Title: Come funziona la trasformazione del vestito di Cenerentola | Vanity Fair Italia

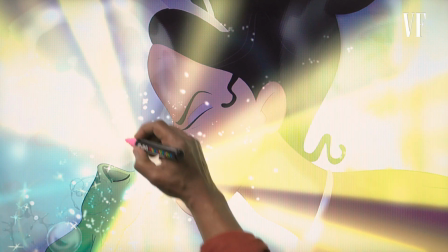So this is actually a good frame. You know, you have all these tasty light beams going out to hide what happens to her. So one of the things to kind of help support that this is actually a Princess and the Frog, that this is actually takes place in New Orleans.
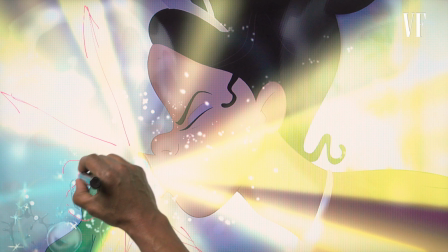Instead of the traditional pixie dust that we've done, we've got these kind of water droplets.
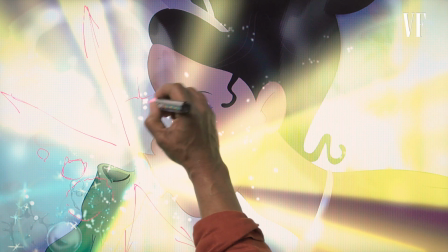So everything, instead of actually these points of light that I had described earlier, or these little water splashes, the character animation was done by the great Mark Henn, who's done a bunch of Disney princesses.
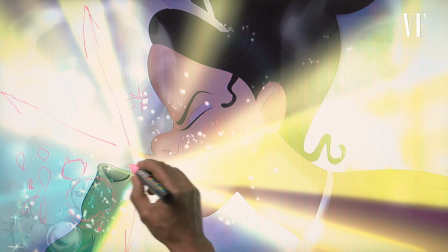Dan Lund did the effects here. And you can see down here in the corner, there's like a soap bubble, but you can't do these magical Disney effects without some little sparkles.
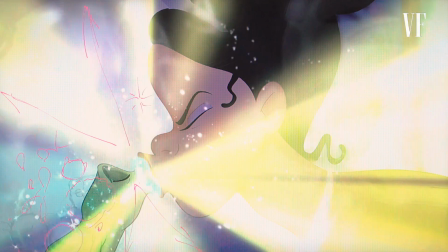Here's some sparkles over here. But you can see more of these big water droplets as this transformation goes on. And one of the things they weren't doing in Cinderella is these I was going to say underlit effects, but these are digital effects. But back in the day, they were actually on an animation camera with a light shooting through them.
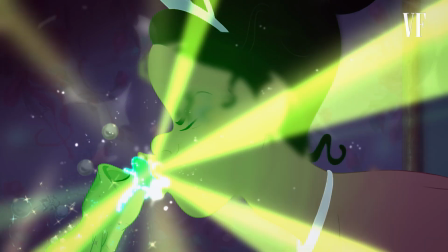But all those pixie dust drawings were actually just paint. But these were actually irradiating light, all these water droplets, but as well as these sparkles. They kind of behave the way the other pixie dust does, kind of float down, not quite like water would.
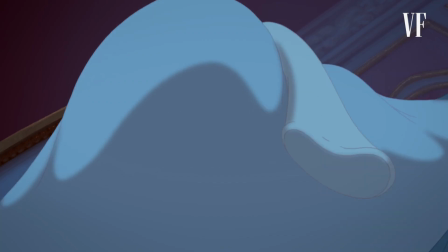And we carry it over through this shot, and we get rid of it here, because now we're in Tiana's point of view.
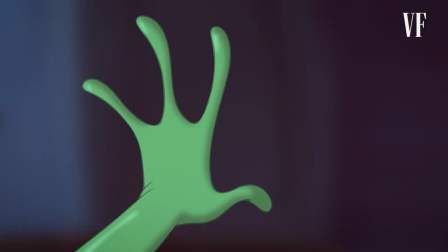There ain't no magic anymore, because sister's going to be disappointed. See?
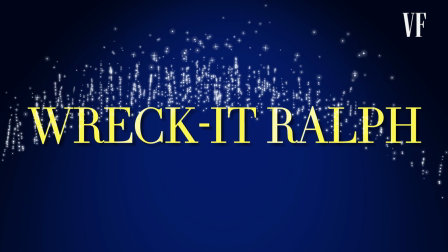Going a little bit further in time is Wreck-It Ralph.
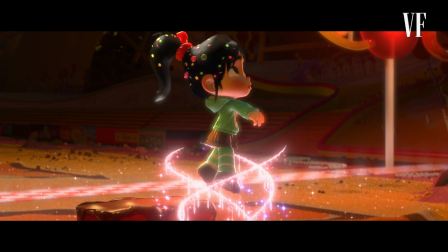Whoa! What's with all the magic sparkles?
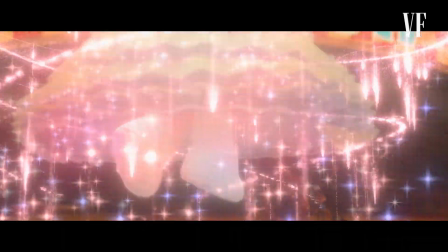So this is a clip where Vanellope is revealed that she, in fact, is a princess, even though she's been like an around-the-way girl this whole time.
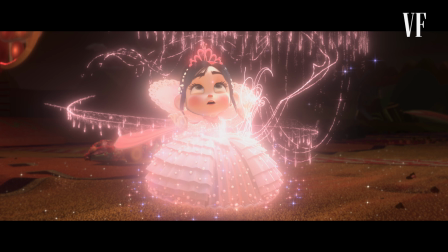So this shot in particular, I want to just stop on, because it's a wonderful mashup of the pixie dust we've been talking about,
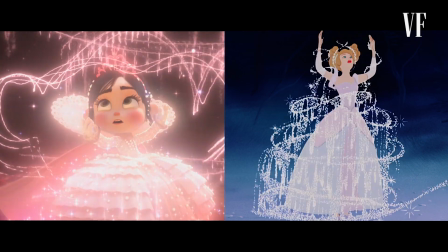and this is actually an overt callback to Cinderella, because it actually is a parody. So, we were trying to do something else in Princess and the Frog,
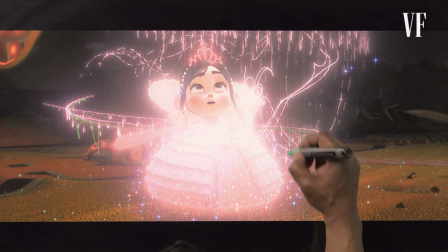but this is really trying to take you back to that moment and get a little laugh going at the same time. But another thing it's got happening is all this kind of electrical effects here.
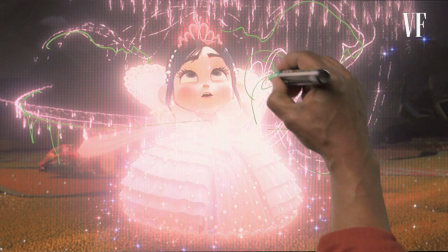Bright, like this electronic stuff raining down as well, letting you know that you're still in a video game.
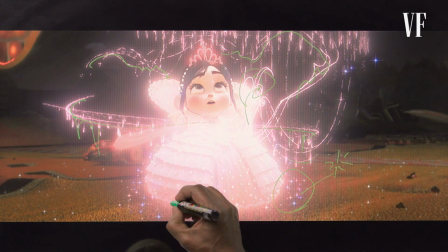Again, here we are with our friends, the little pixie dust. Gotta have that popping off.
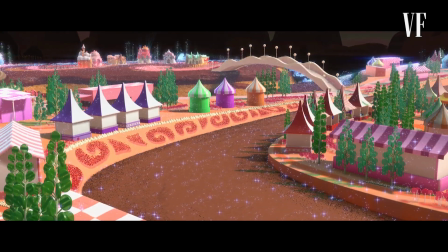Bam, the whole world transforms. Now this is a combination of both the effects and look. So you've got two different environments actually being revealed here by an effects pass.
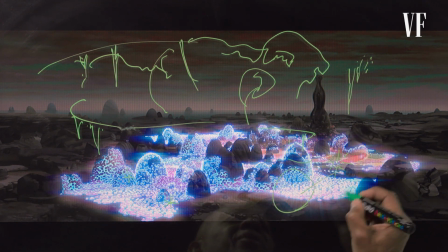There's all this kind of digital imagery here, and there's all this lighting.
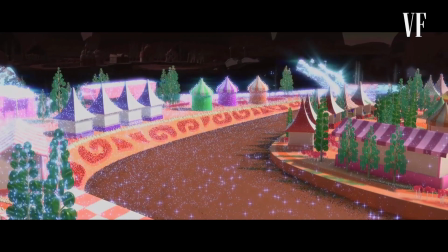It's also a real collaboration between the look department, environments, effects, and lighting.
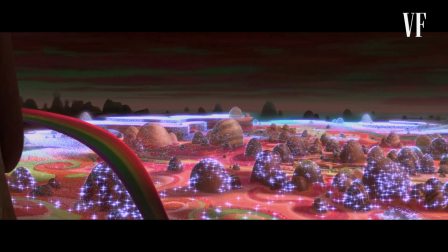We don't have this kind of like one department hands off to another. We're working like right alongside, which brings me to my next clip, which is from the original Frozen.
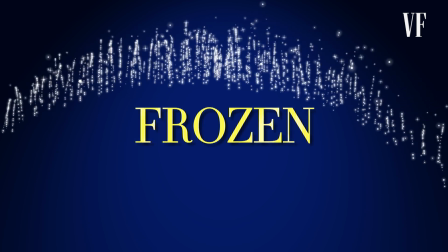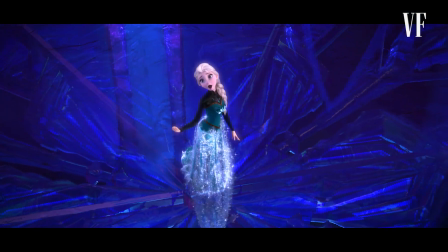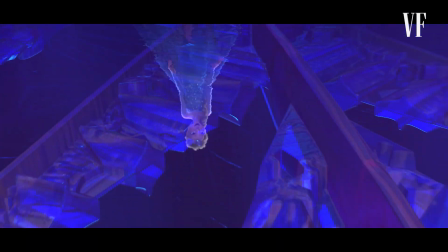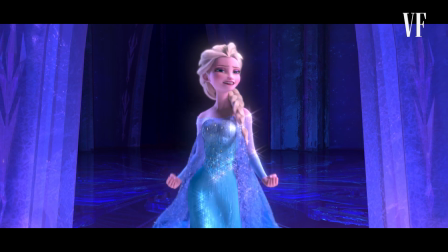The transformation of Elsa from Queen Elsa to Elsa is beautiful in this like Let It Go sequence.
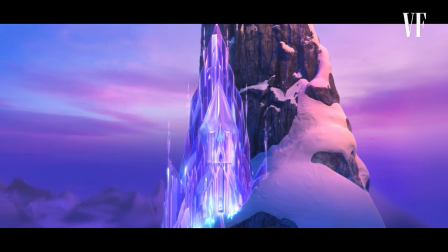And I want to kind of break down how we make that sequence happen.
The cold never bothered me anyway.
The wonderful thing about Elsa is she's her own fairy godmother.
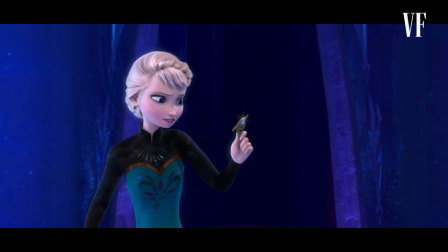So one thing I like about this is that before the magic transformation happens, she just defiantly takes her crown off, tosses it.
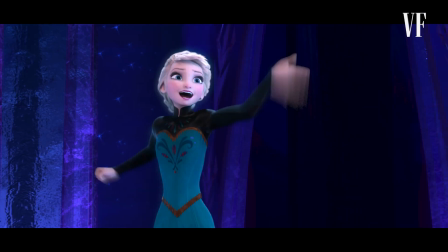No magic. And this is just straight, just lets her own hair down. Another cool thing about this character animation was done by Becky Brazy, who was the character supervisor for Elsa.
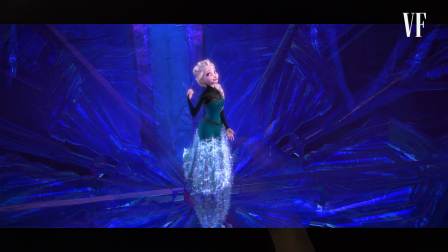Jay Yoon did the effects animation in here. And we go full pixie.
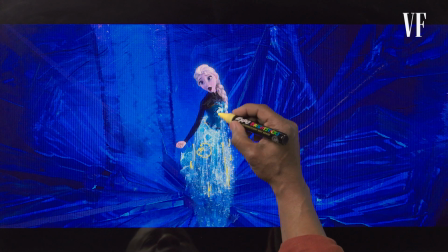We actually take some of the similarities of Elsa's royal gown and reveal her classic Elsa costume underneath. So you can kind of see how we kind of like light up the crest on her chest. The effects are helping reveal her dress.
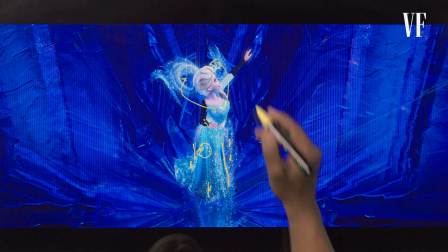And because she's doing it on her own, she throws her arm out, bam, dress comes on because she's in control. Just doing it for herself. So that's one thing that we were really trying to do here in this transformation, is because this is not something that's actually happening for Elsa. She's actually doing it herself, and then she walks off, makes this cape, almost afterthought, like, bam, take this cape.
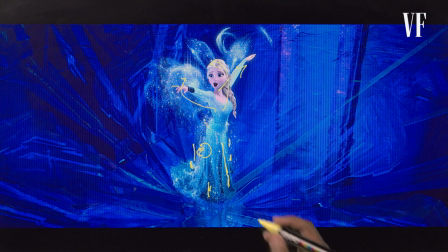So one of the things that makes Elsa's magic very important, now we have these kind of pixie dust in here we've been talking about, but we also have snow and ice as well, kind of mixed into this traditional magic. So this was actually weeks of back and forth between Dan, who I mentioned earlier from Princess and the Frog, Jay, and Becky working together to kind of plot what she was going to do, when this effect was going to happen based on this pose and that pose. So let's step through this again.
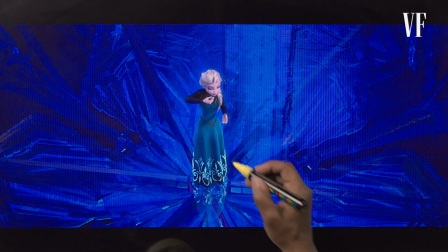Watch how the effects kind of light up here along the patterns of Elsa's dress that are already there,
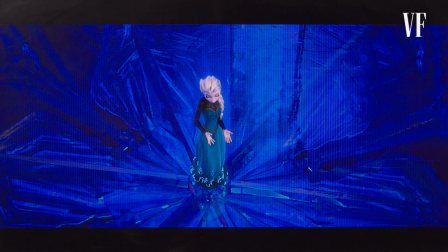that are actually part of the design of her costume that she's already wearing. That lights up and creates all of this magic. And of course, this is a musical, so it has to be done to the song that she's singing. The effects, again, going all the way back to Cinderella and Princess and the Frog, Wreck-It Ralph, and anything we've actually done,
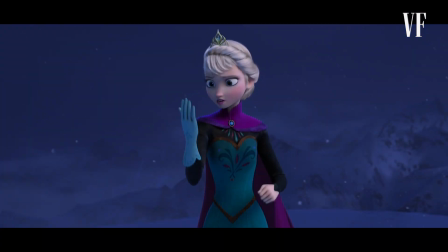is that we have to be in support of her performance, of who she is as a person at this particular moment in time and the particular action that's going on. So here she is almost fully formed here, and then we just have these kind of accents of both the classic kind of pixie dust
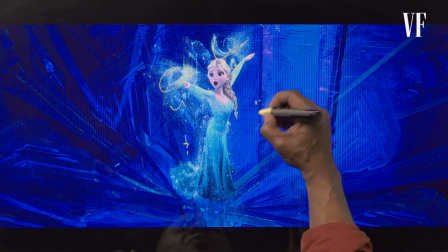magic and the snow and ice that you kind of associate with Elsa throughout the film.
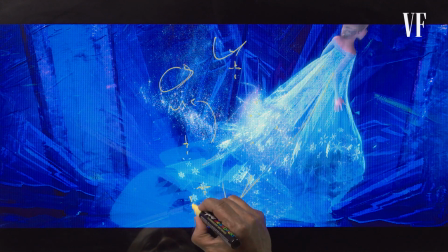And even before the gown actually forms, we start bringing these signature Elsa kind of snowflakes on, almost anticipating it. You get this almost
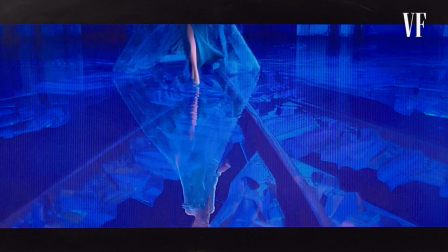preview of what's going to happen. And then here, start with a reflection, bam, all fully formed.
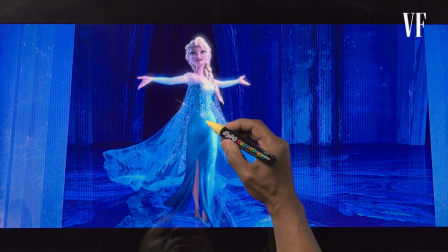And this is all lighting, actually. I don't believe we actually did effects on this shot. They can actually just pull these sweet little highlights. So that's the lasting legacy of the dress transformation from Cinderella, going all the way up to some of the films we're doing today.
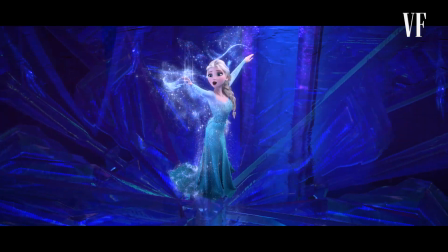Tiana, Vanellope, of Elsa, whether it's the character animator actually drawing the dress,
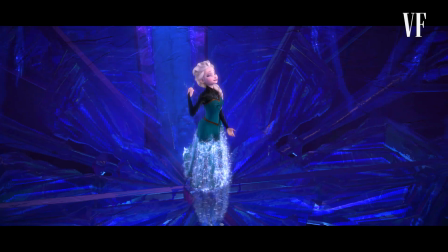changing from one dress to another, whether the effects artist is revealing the dress underneath,
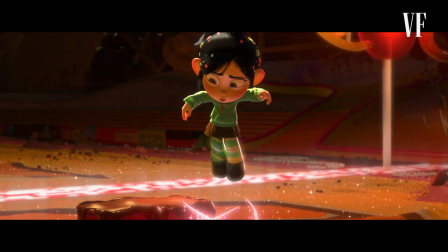the collaboration that it takes to actually make a transformation like this between character animation and effects to actually make something that feels to the viewer like
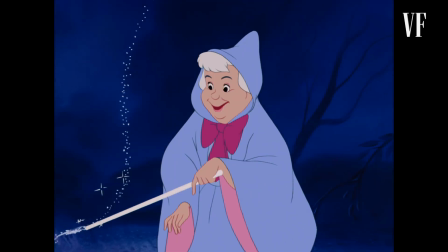one thing, one big particular bit of magic. I think that's kind of cool.